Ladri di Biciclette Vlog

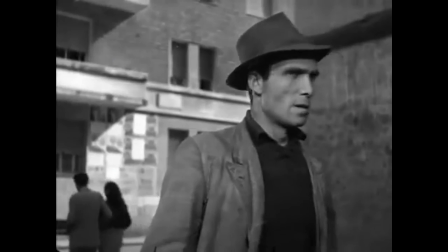[3:05]
first he gets up and he looks at a load of bikes, hundreds of bikes,
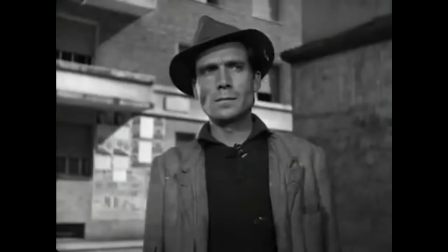[3:09]
and it cuts to those bikes, then it cuts back to him, and he turns and he looks at his son,
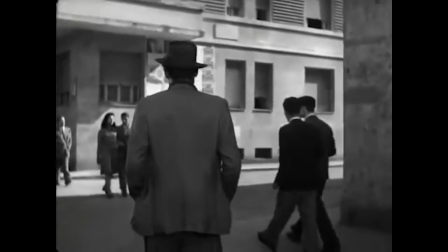[3:15]
and it cuts down to his son, and it cuts back to Antonio while he walks around the corner and looks at the single bike alone,
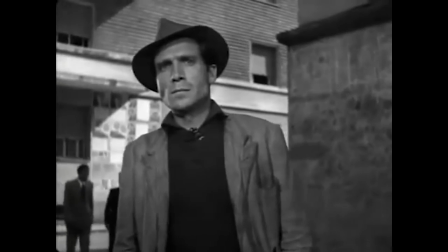[3:23]
and it cuts to that bike again, then it cuts back to Antonio as he turns back around and looks at the bikes and turns back again and all these cuts really just really just emphasize how much conflict is going through his head and what he's what he's dealing with inside the last one i wanted to make was about the ending a little observation that i had um antonio and bruno they walk into the sunset and usually walking into the sunset
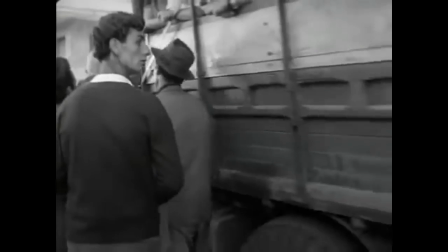[3:47]
or going into the sunset is good the main characters have
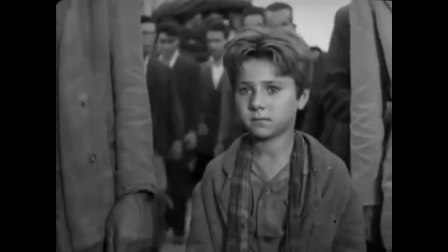[3:53]
won they've accomplished whatever their goal was and everything goes happily ever after but in
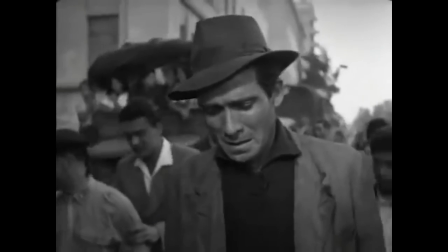[3:59]
this I think what the director Vittorio De Sica was trying to tell us is that
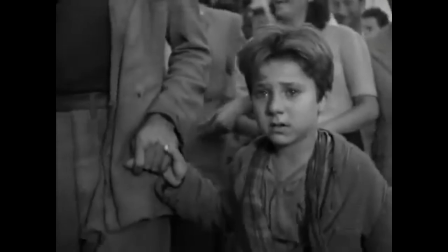[4:05]
there are no happy endings there just like in modern in modern times
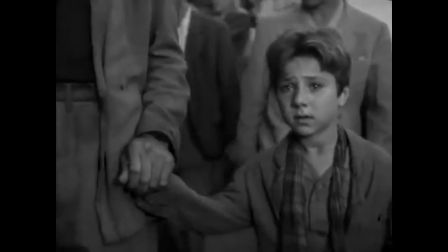[4:11]
and modern days especially in Italy not everything is fixed perfectly not everything can
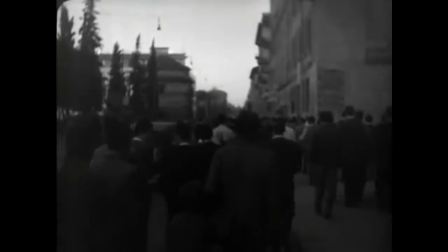[4:18]
be happily ever after and just like the just like most Italian neorealistic films,
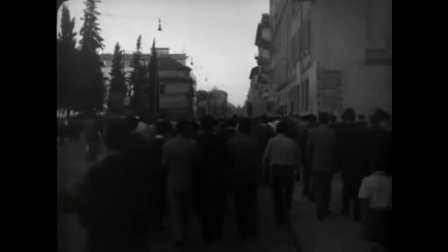[4:25]
it's an open ending. It's open for interpretation for us to see and I interpret it as just a complete switch of what we usually view Walking in the Sunset as.